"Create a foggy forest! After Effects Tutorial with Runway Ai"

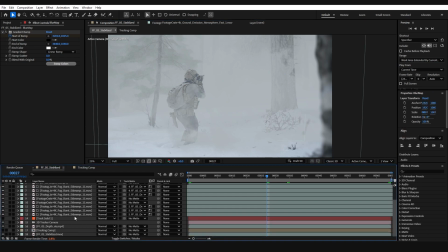Now next what I wanna do is click the top layer, scroll to the bottom and hold shift to select every layer in this composition,
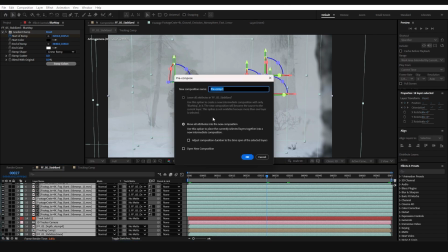and then hit control shift C to pre-compose them. And I'm just gonna call this composite.
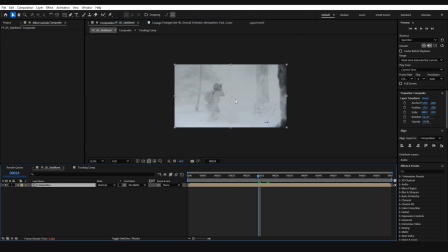Now here on this layer we just created is where we can add any of our finishing sweeteners, like camera shake, maybe some digital zooms.
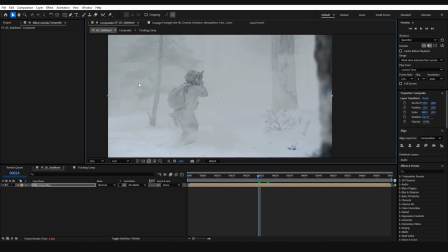One thing I did do on the original example is add a bit of distortion using the heat distortion plugin from Video Copilot,
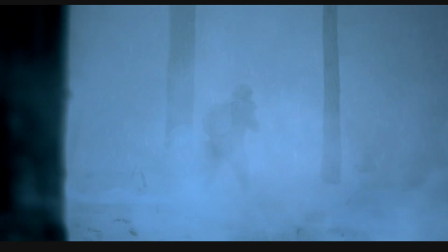which is a paid effect, in order to make it look like this whole thing was maybe a bit windy.
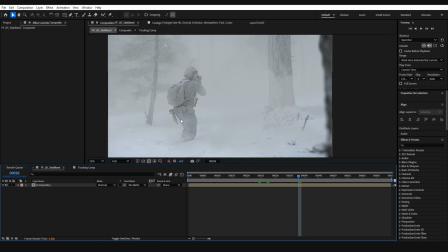But to round out the tutorial, I think what I'm gonna do is just add a little bit of color grading. So select your composite layer, and let's add the Lumetri color effect. Toggle down basic correction, and let's go ahead and add a little bit more contrast.
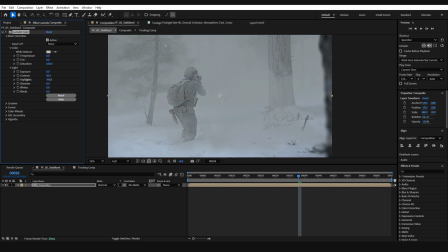Let's decrease the highlights some, crush the blacks just a little bit. What I want to know more than anything is how long this plane is going to be doing circles above my house. I think they know I'm recording a tutorial, and they're just playing a little prank on me.
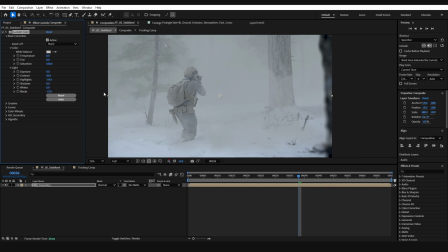So kudos to the pilot, you got me. We can go to the creative tab, and here we can put in any one of these LUTs.
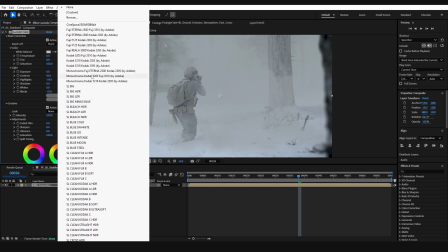There's lots of really cool presets, or you can go find one online that suits you. This SL blue cold looks pretty cool.
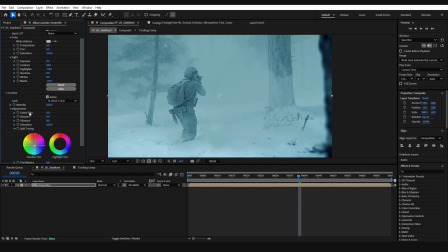Let's make the shadow tint a little bit blue, and maybe come up here to the temperature and offset that with a little bit more warmth. And maybe just for good measure, we can throw on a vignette, and also a little bit of noise right on top.
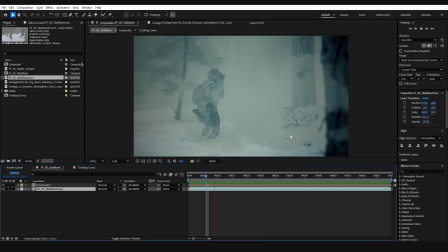Maybe set this to like 2%. Now this is about where we can call this for the sake of the tutorial. I think it's looking pretty cool if we toggle off the composite and look at the before and after. We were definitely able to achieve some really fun results utilizing that AI depth map.
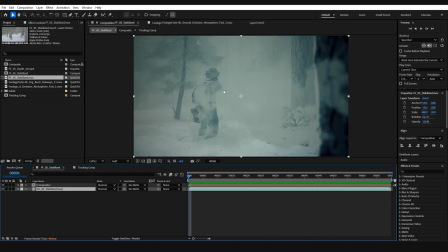And my favorite part about this is we never even had to rotoscope our actor, which, as most of you know, is definitely a big pain. The results with the AI depth map aren't exactly perfect, but these tools are getting better and better every single month that they exist. So these types of workflows are definitely going to become more prominent as time goes on.
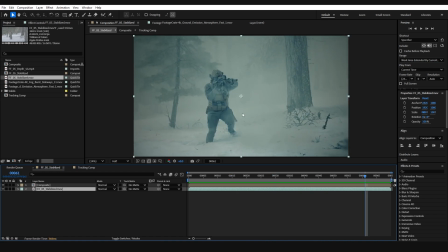But before we call this one finished, let's go ahead and talk a little bit about that monster like I mentioned at the beginning.
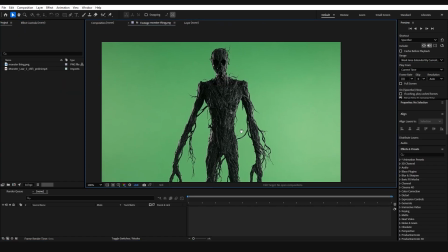This is the full view of the weird tree-looking Slenderman guy,
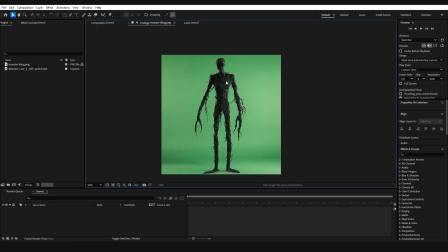and this was actually generated using a Midjourney prompt inside of Discord. And once this was created and I was happy with the result, I brought it over to a website called
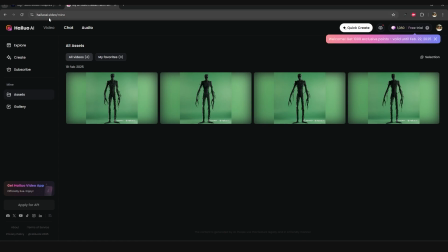haluoai.video. I don't know how to say that, but I'm gonna put this link in the description as well in case you wanna check it out. There is a free trial, which gives you a bunch of credits to generate some image to video sequences,
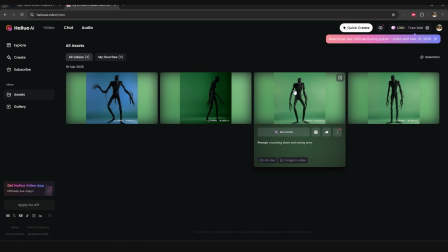which is what I used to make the monster stand up.
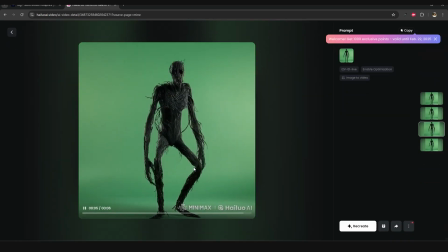I don't know why he's shrugging his shoulders at me, but this is the result it gave me when I typed in, make this guy stand up.
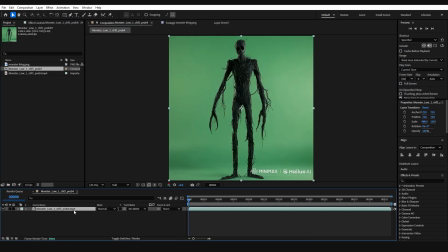So I was able to just download that, bring it into After Effects, and utilizing the key light effect,
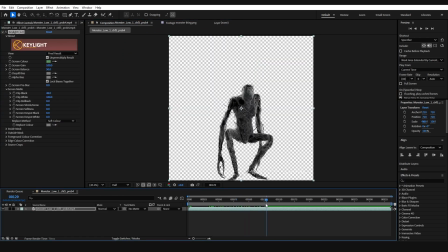I was able to chop him out and then composite him into my scene the exact same way we did with the other stock footage.
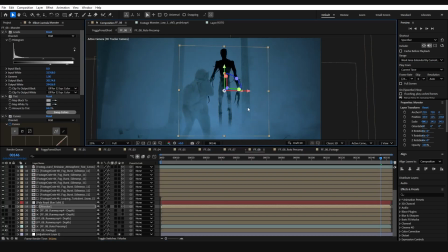First, by making him a 3D layer, placing him where he goes in the scene,
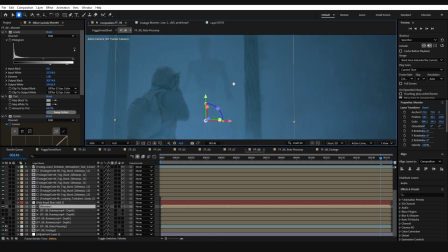and adding a bit of color correction to blend him in so we can just barely see him in the background.
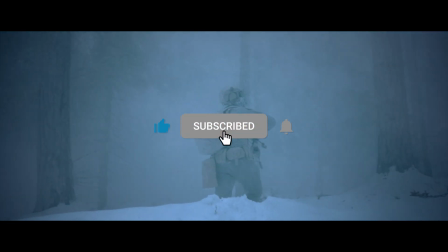And that's about all I have for you guys today. Thank you so much for watching. Hopefully you picked up a trick or two.
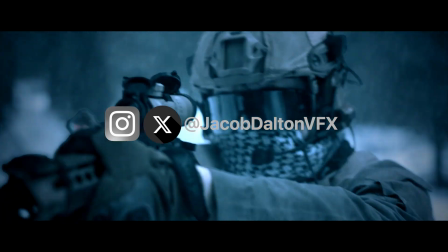If you have any questions, feel free to leave me a comment or hit me up over on Instagram or X at JacobDaltonVFX.
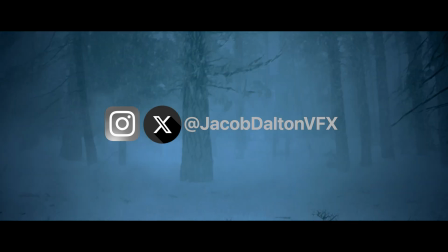And I'll catch you guys in the next one.